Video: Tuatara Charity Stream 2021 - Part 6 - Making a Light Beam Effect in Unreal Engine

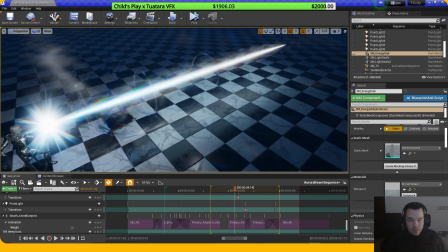So like it needed to have some connection with the ground.
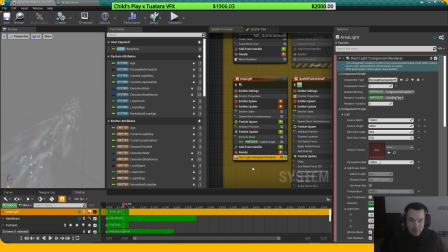Yeah, in this case, it was kind of being done with the area light, because what this is taking in is a component renderer, because it is still something that's quite experimental, but it is
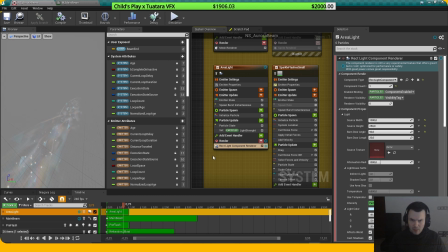something that allows you to spawn anything in, anything you want, even though the particle system. So be very careful. But what this does is taking the area light that is being stretched to the actual length of the beam itself, and
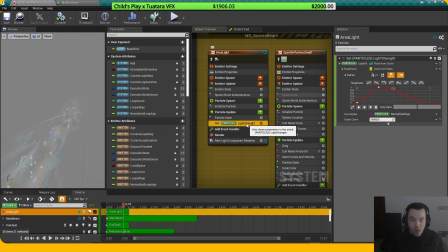making sure that the overall light strength is then being mapped to a curve, so it will then decrease
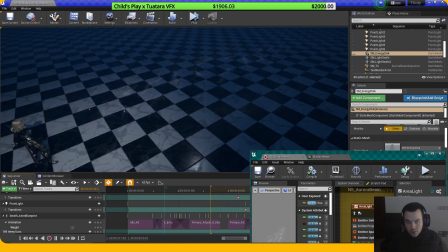in intensity as soon as the like beam itself is faded out.
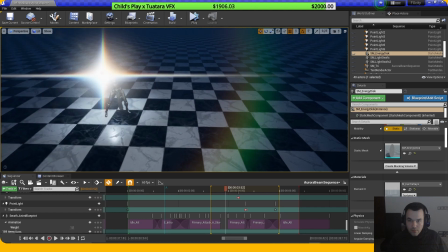And I think that's it for the beam itself, I think.
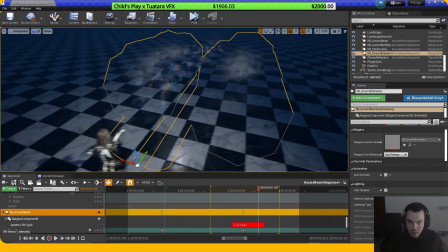And yeah, on the ground there's only this extra layer of dust here,
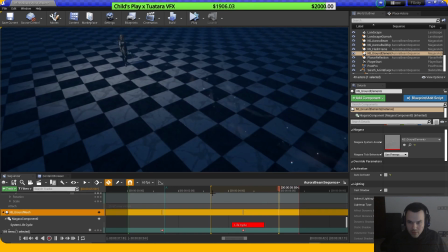and yeah, it's something that kind of more works more within the camera,
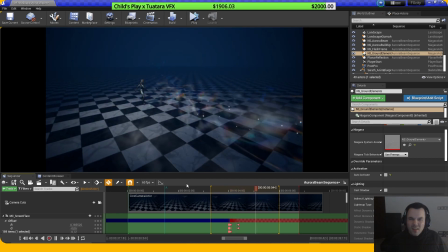but yeah, it's kind of works in camera.
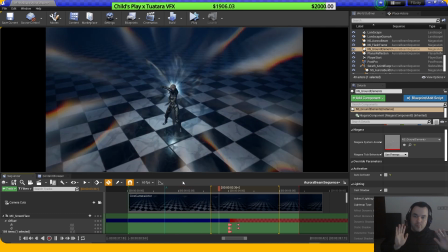As you can see, it sort of gets helps with sort of the force that the how do you say this,
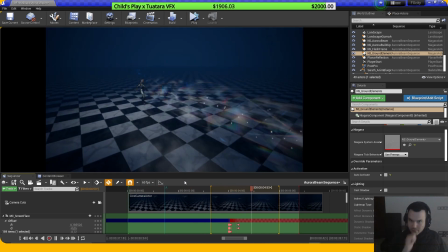the dust itself gets pushed away towards the camera, but like in side view it doesn't really work that well,
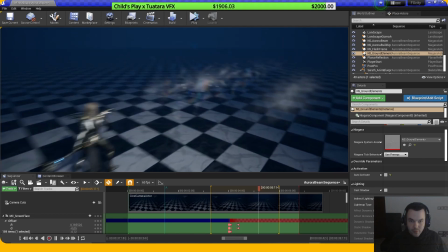I think. But let's see. There's also this added layer of just
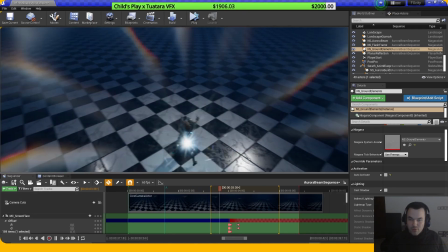more directional dust here that is sort of wrapped around the beam itself.
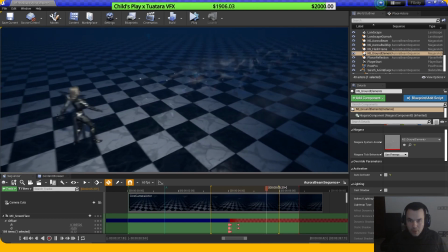And that is basically by like grabbing a mesh and just stretching it out
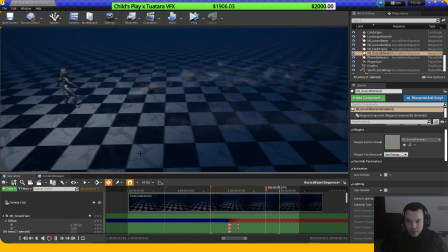like as soon as the beam gets emitted. And then there is this extra
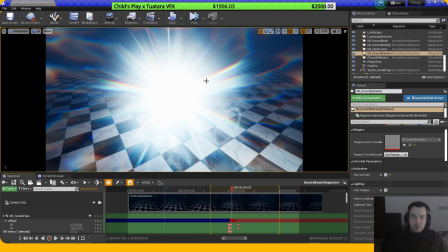like layer on top that's more of a screen space effect,
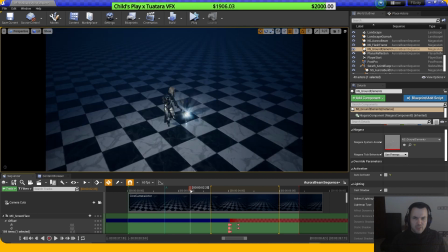but it's the same sort of principle as whatever
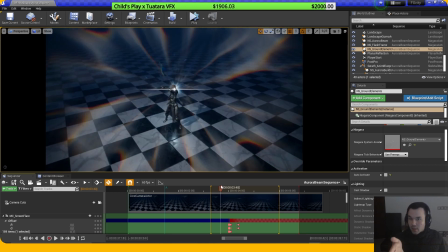I mean whatever this this radio energy uses.
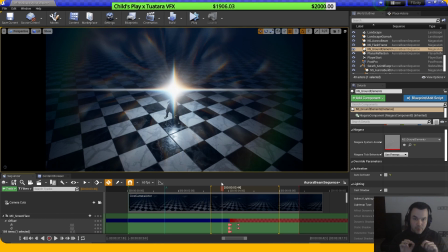Just scrolling it from like a center point, and in this case it will be the center of the
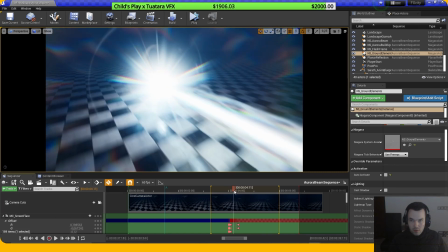screen, and then it sort of pushes outwards only once, so sort of not repeat itself again.
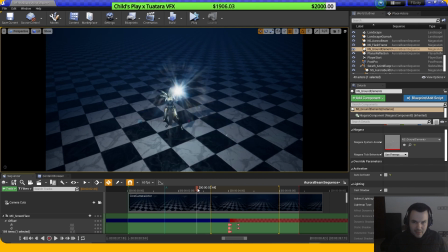And sort of to close off, there are some final things within that are happening within the camera. There's just some subtle movement that's happening to the camera when the buildup is happening, just to add some extra interest to this.
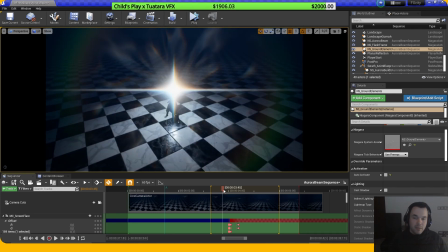Sort of what you can see here, the gain of the camera is being turned out just as slightly.
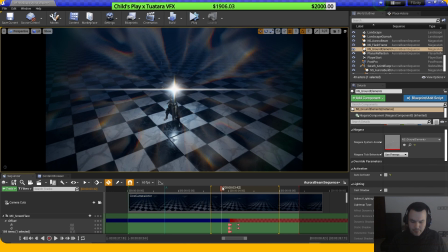So it will then sort of indicate that okay, now pay attention. The main part of the effects is about to happen.
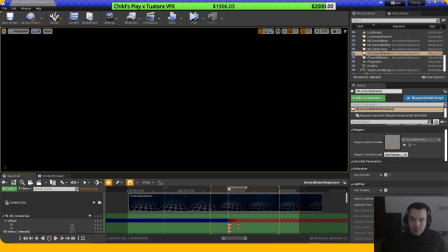Like once the energy is gathered, I turn down the gain all the way down, so you get this black frame, the white frame, a black frame again,
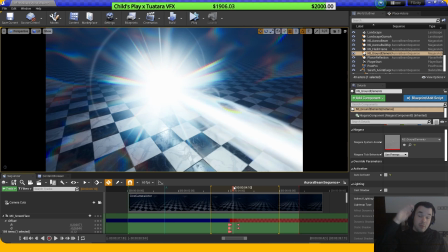and then I turn up the gain just a bit higher when the brightest part of the flash happens,
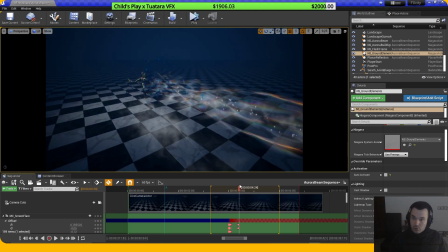and turn it back to normal again.
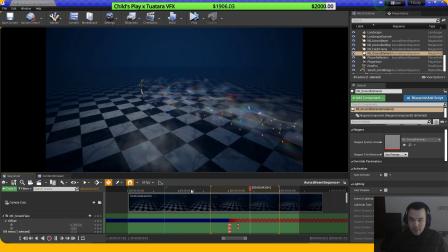So what this then looks like when you play it, it sort of helps with selling the impact just a tiny bit more. Yeah, with impact frames, you kind of, I guess, want to make sure to be very careful with them,
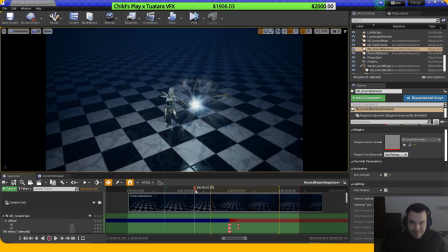because it can really, yeah, some people might not really like that as much.
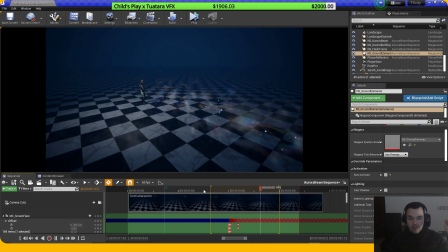But I sort of wanted to try this out and making sure that the actual like impact itself is like really coming through.